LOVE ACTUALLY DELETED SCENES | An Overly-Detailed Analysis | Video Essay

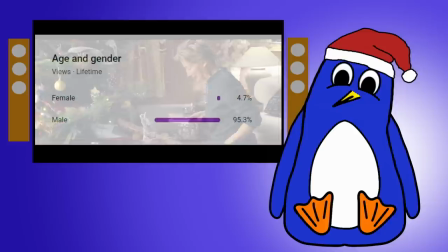Christmas is just around the corner, so I thought the thing that my 95% male audience would like the most in their algorithmically filled
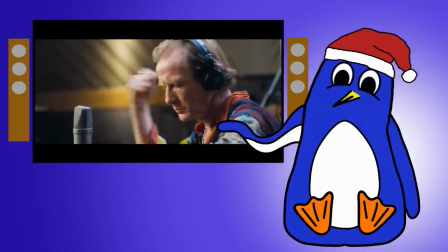YouTube stocking was a video essay about the Christmas romantic comedy classic that everyone loves to hate,
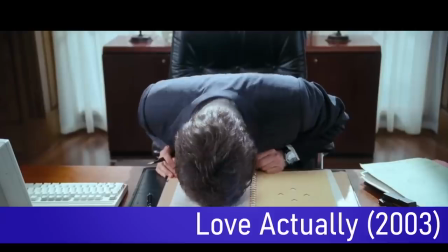or hates to love.
Come on, come on, get a grip.
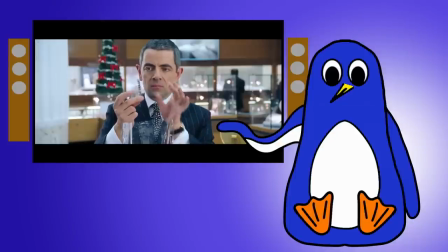Because whatever you think about the movie, you can't deny that Love Actually is among the most enduring and popular Christmas movies of the modern age.
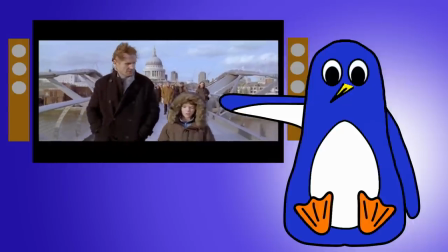But we're not here to talk about the movie, we're here to talk about its deleted scenes, because if there's one thing the world needs more of right now, it's love, actually.
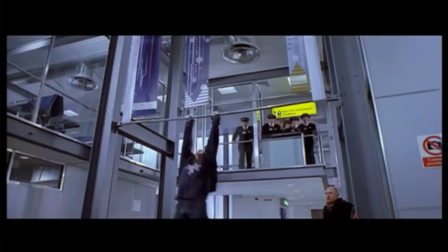Some of these deleted scenes are excellent, some are fine, one involves gymnastics, and one is just… farts?
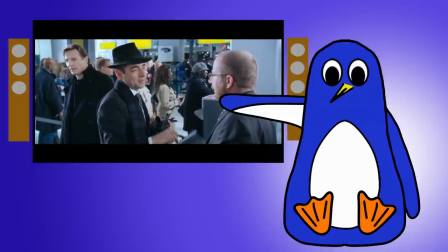Also, Rowan Atkinson was originally supposed to be a literal angel. Yeah, we'll come back to that.
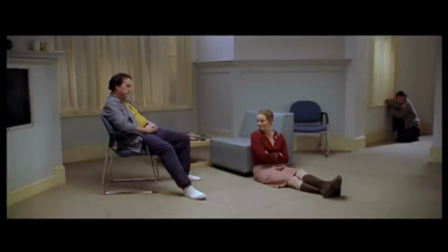And if you're wondering why the image quality of the deleted scenes isn't that great, it's because they're only available on the DVD.
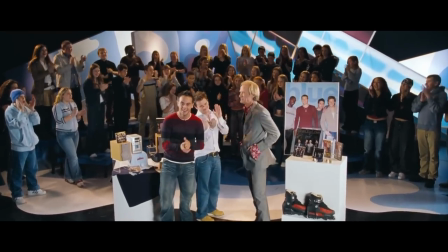So that was $10 well spent. Now, Love Actually was moderately successful on its release, despite not getting much critical acclaim, but it really came into its own through home video.
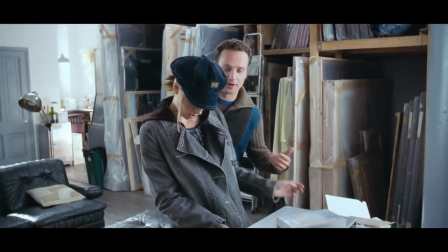It was the most rented DVD in the UK in 2004, and that popularity has continued.
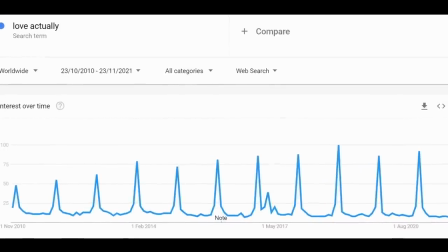Like clockwork every year, interest spikes as the holidays approach.
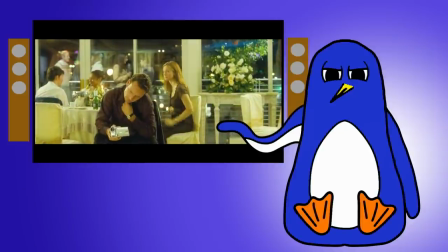Now, I'm not going to pretend that Love Actually is some epic masterpiece of perfect filmmaking with some hidden depth to it.
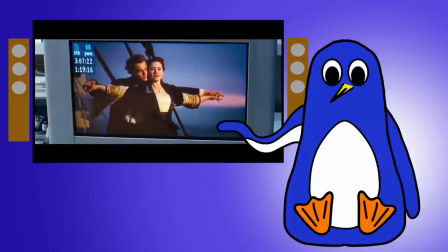And that's fine. Not every movie can be Citizen Kane, but not every movie should be Citizen Kane.
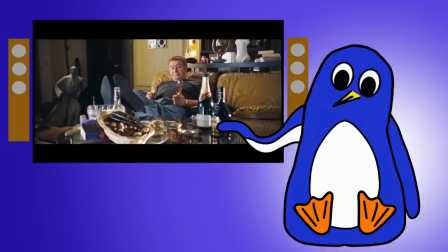You can enjoy trashy crowd-pleasing movies for what they are, and not feel like it's some guilty pleasure.
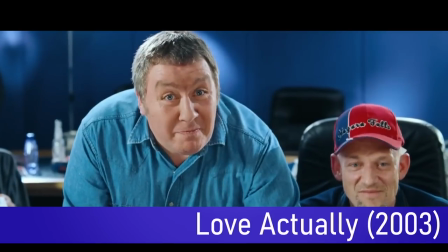This is shit, isn't it? Yep, solid gold shit, my storm.
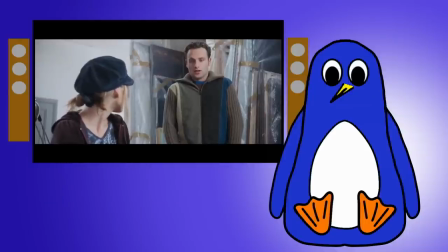I'm also not here to either defend Love Actually's more controversial elements, or to highlight what those are.
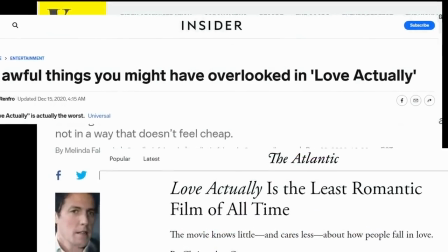Others have done both of those things better than I could, and I've linked to some sources in the description if you want to engage in that particular debate.
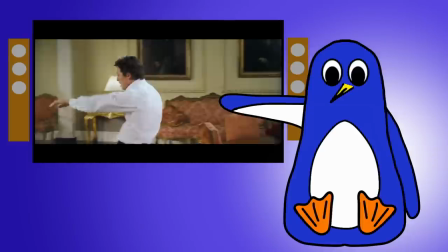I like Love Actually because it does exactly what it sets out to do. Be a funny, lighthearted, and entertaining feel-good holiday movie.
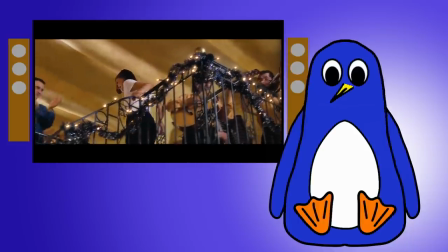No more, no less. If you think it's funny, light-hearted and entertaining, then good for you, the movie has done its job.
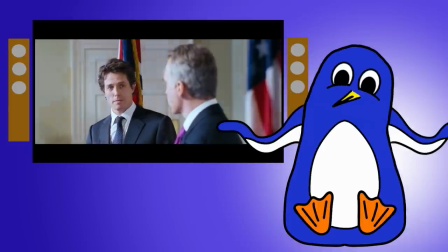But if you don't like it, that's fine, but this probably isn't the video for you.
Oh Jesus, not that crap again!
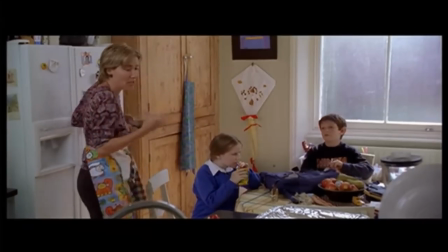So with that out of the way, let's look at Love Actually's deleted scenes. Originally, the movie was three and a half hours long, and to bring this down to a manageable length, the first thing writer and director Richard Curtis did was cut a single scene from each story,
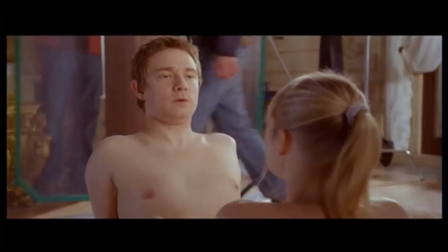and generally the ones he chose to cut made sense because, while entertaining, meaning, they didn't really add anything to the overall film.
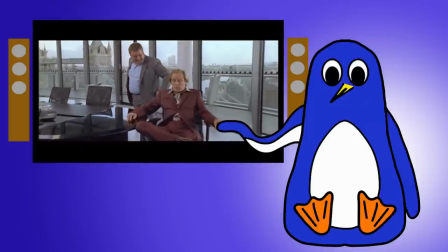Take for example the deleted scene when Billy Mac and his manager Joe, the ugliest man in the world,
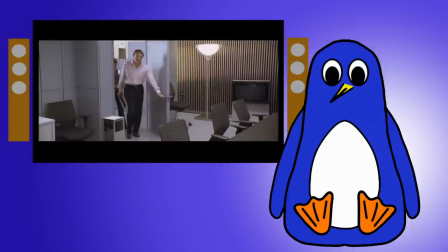are trying to convince the record label to help promote the new single, which goes about as well as could be expected.
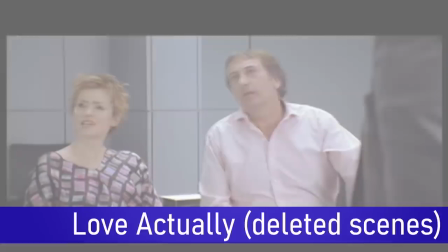And how old are you Gina? 12? Actually I'm 24. How old are you?
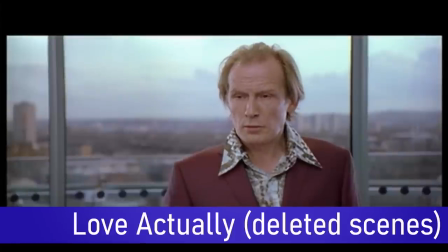I'm 94. Have you ever given a very old man a blowjob?
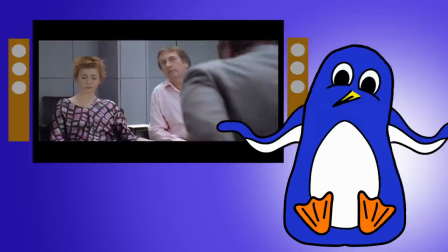Now like all of Bill Nye's scenes, this is very funny, but it doesn't really add anything, so if you lined up with all of his other scenes,
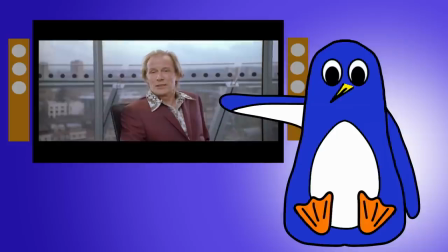it makes sense for this to be the one to cut if you're looking to trim the runtime.
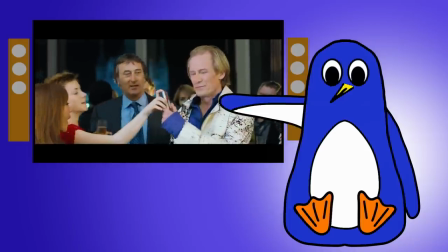Now the eagle-eyed viewers among you will notice that Gina appears in the final cut just as an unnamed character.
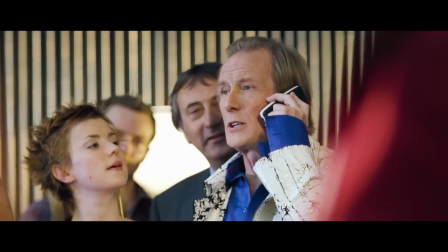This shows how the original version just helped knit the overall story together in a bit more detail through side characters like Gina or Sarah's sick brother,
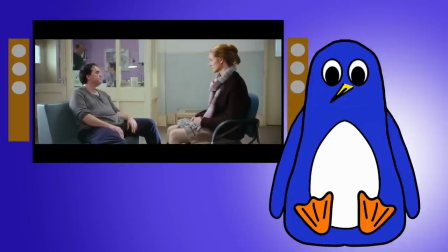who features in another, more serious deleted scene. scene. In the final cut he only appears here and in this montage, but he is a constant presence in Sarah's life.
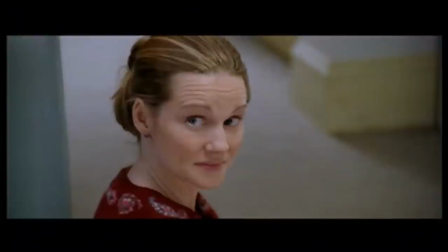Unlike the Billy Mac scene, this one doesn't really have any comedy in it, but it does show us more of the depth of their relationship and the amount she cares for him.
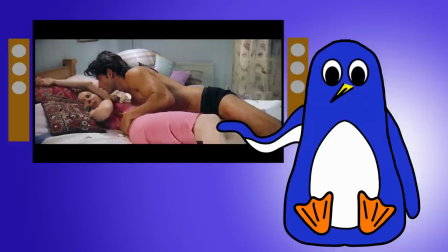This scene establishes that she is the only one who is there for him, and it helps us understand her behaviour later in the film, even if we may still not agree with her actions.
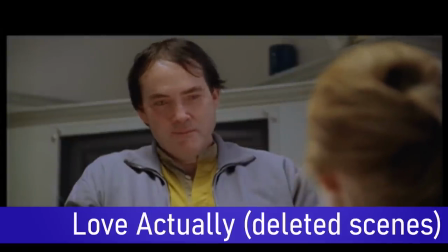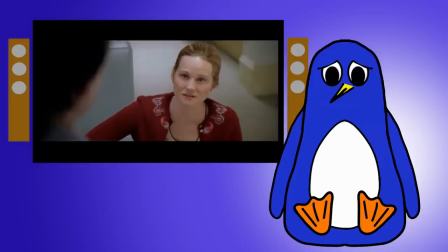I also think that line of her brother's could have been one of the most powerful moments in the movie, and it's a shame we didn't get to see this side of his character. But I think the problem with including this scene would have been one of tone.
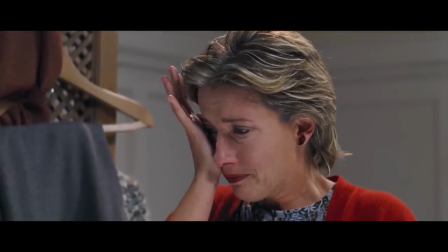Unlike the scene with Emma Thompson's character later in the film where we stay with her grief, this one is too short to have that character moment linger.
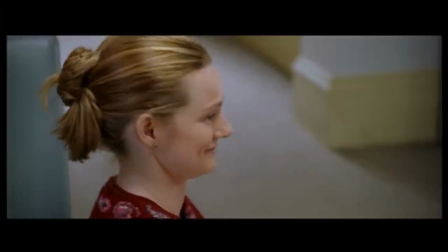We'd have just had to cut away to another story, and I don't think that would have worked very well either for the character moment or whichever scene came after it.
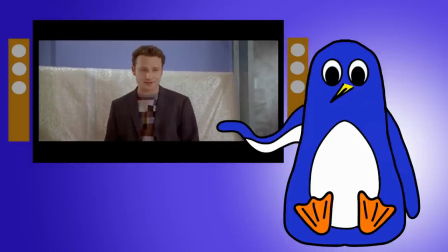For example, what if we cut to one of the deleted scenes that were intended to expand on the relationship between Mark and Mia.
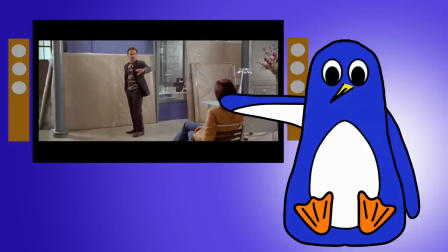In the final movie, the extent of their connection is this.
So, how's the Christmas party going?
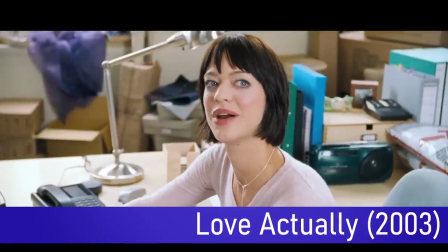Good. I think I found a venue. A friend of mine works there. As long as your boyfriend doesn't mind.
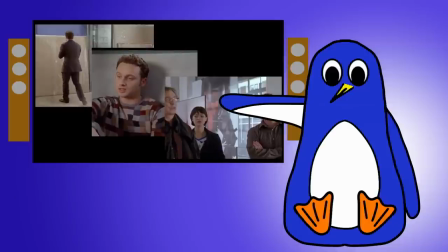Not my boyfriend.
Well, there were three deleted scenes expanding on this friendship.
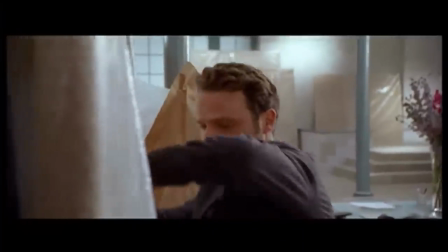The first sees Mia and Mark unwrapping the new exhibition.
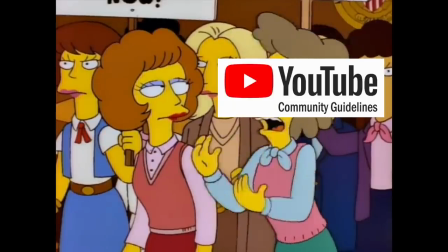Now obviously I need to censor this because but you know what these paintings show.
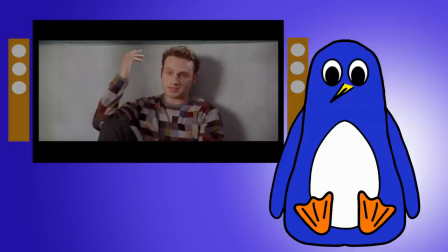The other deleted scene with these characters expands on Mia's storyline.
I'm thinking of having an affair with my boss.
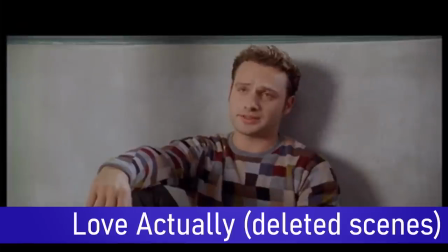What do you think? Is he married? Yes.
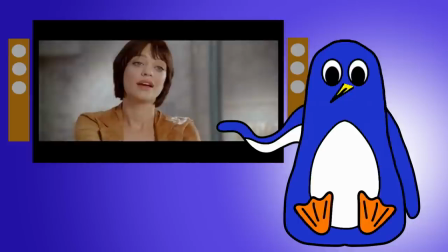Now I think it was the correct decision to cut these scenes because even though it gives us some more context to Mia,
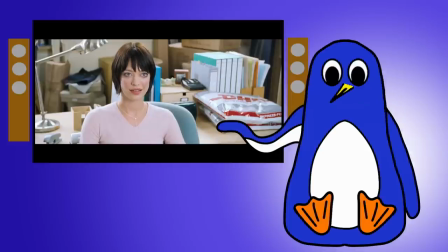we don't need this backstory to understand what she is doing in the main storyline.
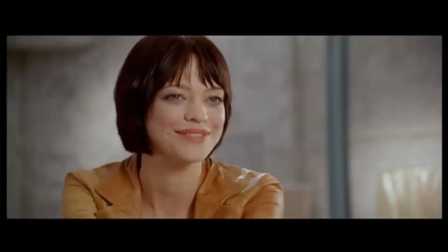Similarly, Mark's friendship with Mia adds nothing to his story, which is about him being in love with Kieran Knightley.
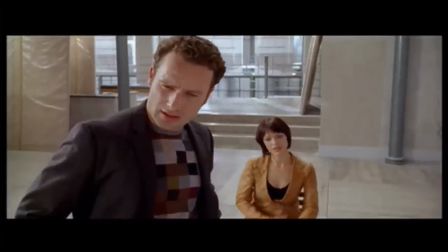So again, these are funny scenes if we know these characters, but in my opinion it was justified to cut them out.
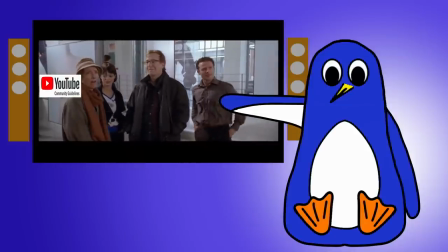But I do think the third scene with these two could have stayed in the film. It's only 60 seconds, so not too heavy on the overall runtime,
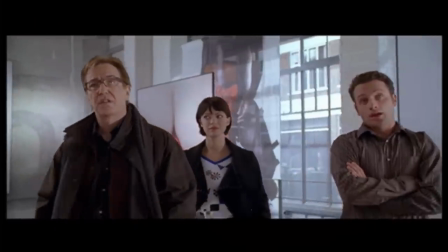but what it does is establish the Mark and Mia connection more explicitly than the final film does, while building on Harry and Karen's marriage,
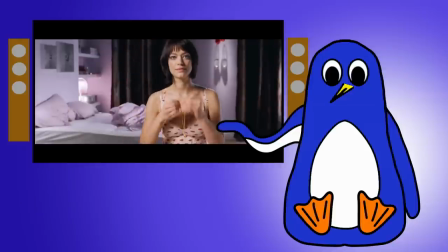and also planting the seed for Harry's affair with Mia. One of the reasons the affair storyline leads to what is unanimously regarded as the best but
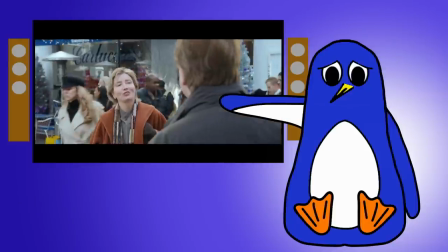sad as seen in the movie is because Harry and Karen are established to have a happy marriage.
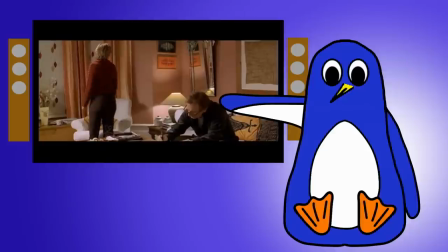We see this in the deleted scenes too, both the one I have just shown, as well as this one.
Since when did my bottom stop being my bottom?
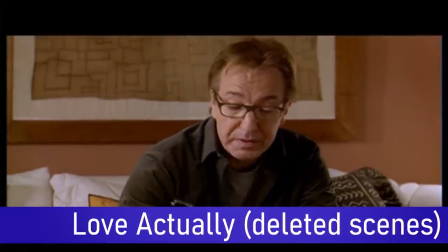That'd be rude. I've invested a lot of time and emotion in that bottom.
But to me, this is more like the Billy Mac scene from earlier.
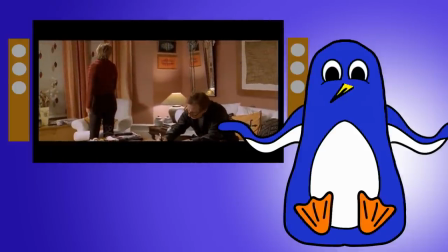It's entertaining because we already know and like these characters, but if you're an editor trying to trim the runtime,
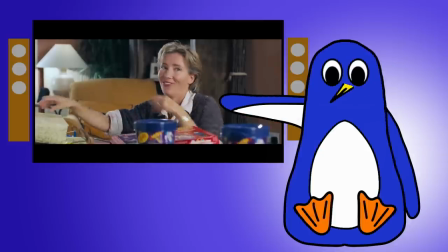it doesn't really add anything to the overall film that this scene doesn't.
Now, which doll should we give Daisy's little friend Emily?
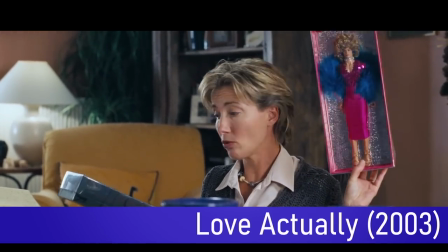The one that looks like a transvestite or the one that looks like a dominatrix?
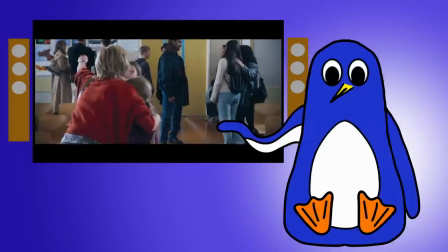But the reason the two scenes I've just talked about were deleted was because they relate in part to Carrie and Harry's son, Bernard.
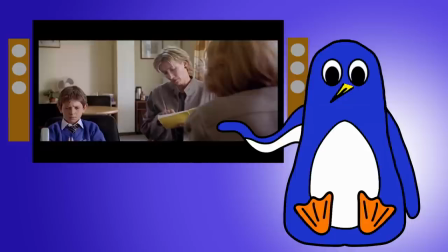The main one is when Karen is called into the school by the headmistress to scold Bernard for an essay he wrote about his Christmas wish.
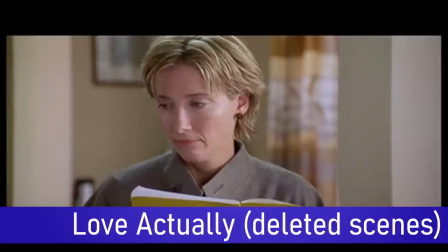Just for one day, you could see people's farts. Can you imagine anything more fun?
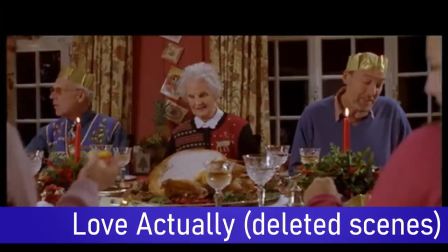You get to the end of a huge Christmas meal, and your grandmother lets rip.
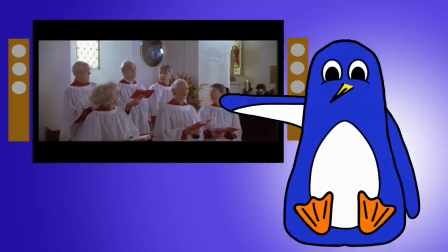Now personally I think the weird cutaways with the overly comedic animation isn't really in keeping with the tone of the rest of the movie,
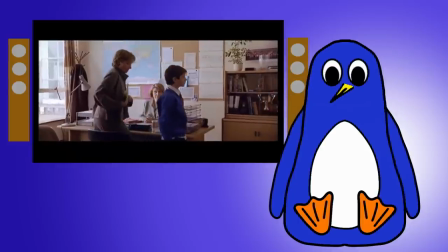but the point of this scene isn't really about the jokes.
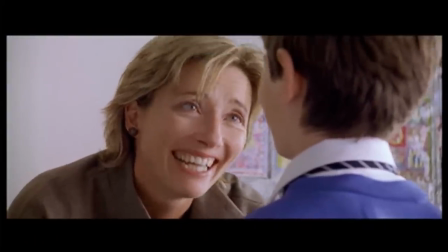Rather, it's about the subsequent moment when Karen herself finds it hilarious, and it serves as a bonding moment between her and Bernard.
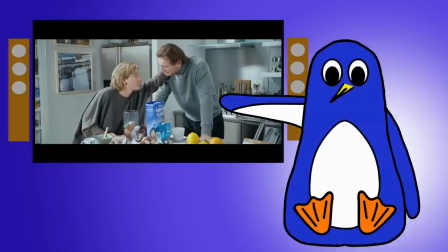This actually reminds me of the storyline of Karen's friend Daniel, and his recently orphaned stepson Sam.
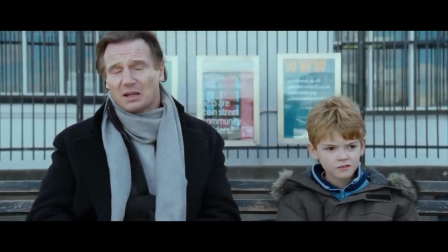In the final cut of the film, we see Sam open up to Daniel in this moment, but the groundwork for this was originally to have been set up in this deleted scene,
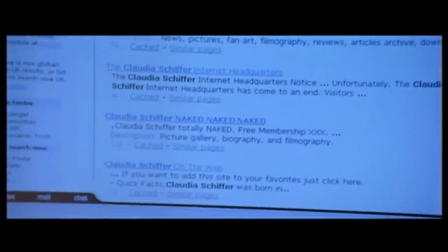where Daniel briefly considers perusing some adult websites only to have them spam his computer with popups.
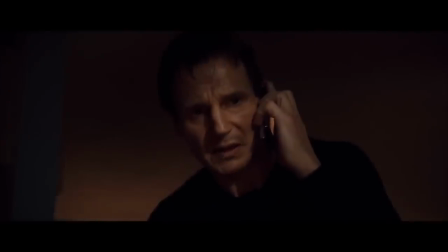This is hardly sophisticated humour, but seeing Liam very specific set of skills, Neeson panicking about hiding his porn, is funnier than you'd think it would be.
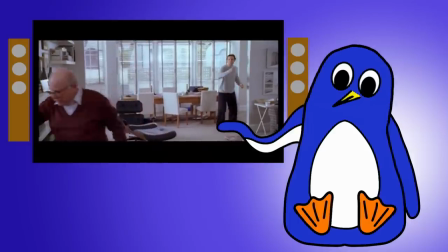Anyway, because this is a comedy, his father-in-law stops by to visit.
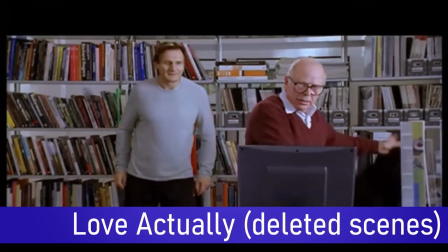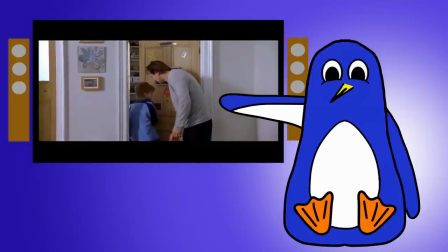Daniel hurriedly bribes Sam into taking the heat for it,
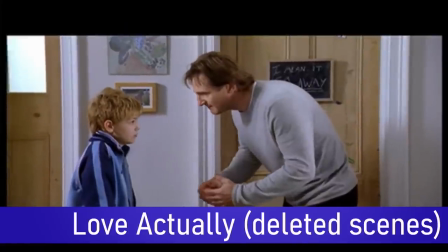which leads to a surprisingly funny sequence,
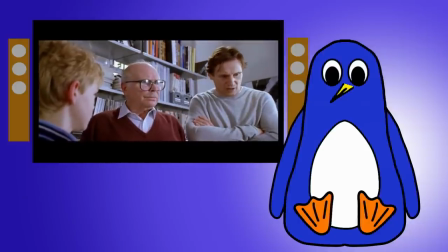helped by the chemistry between Thomas Brodie Sangster and Liam Neeson.
I don't know what to say.
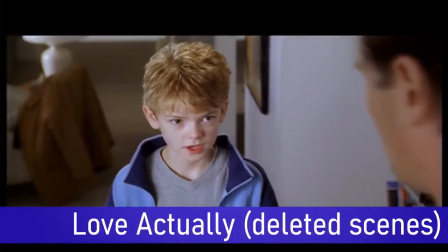I hope you're ashamed of yourself. Yes, I am. It's disgusting, isn't it?
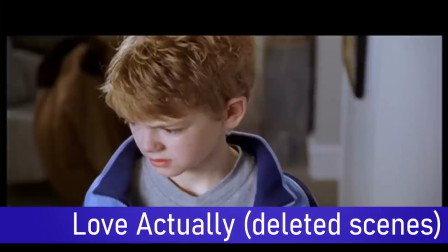Yes, it really is. Absolutely disgusting.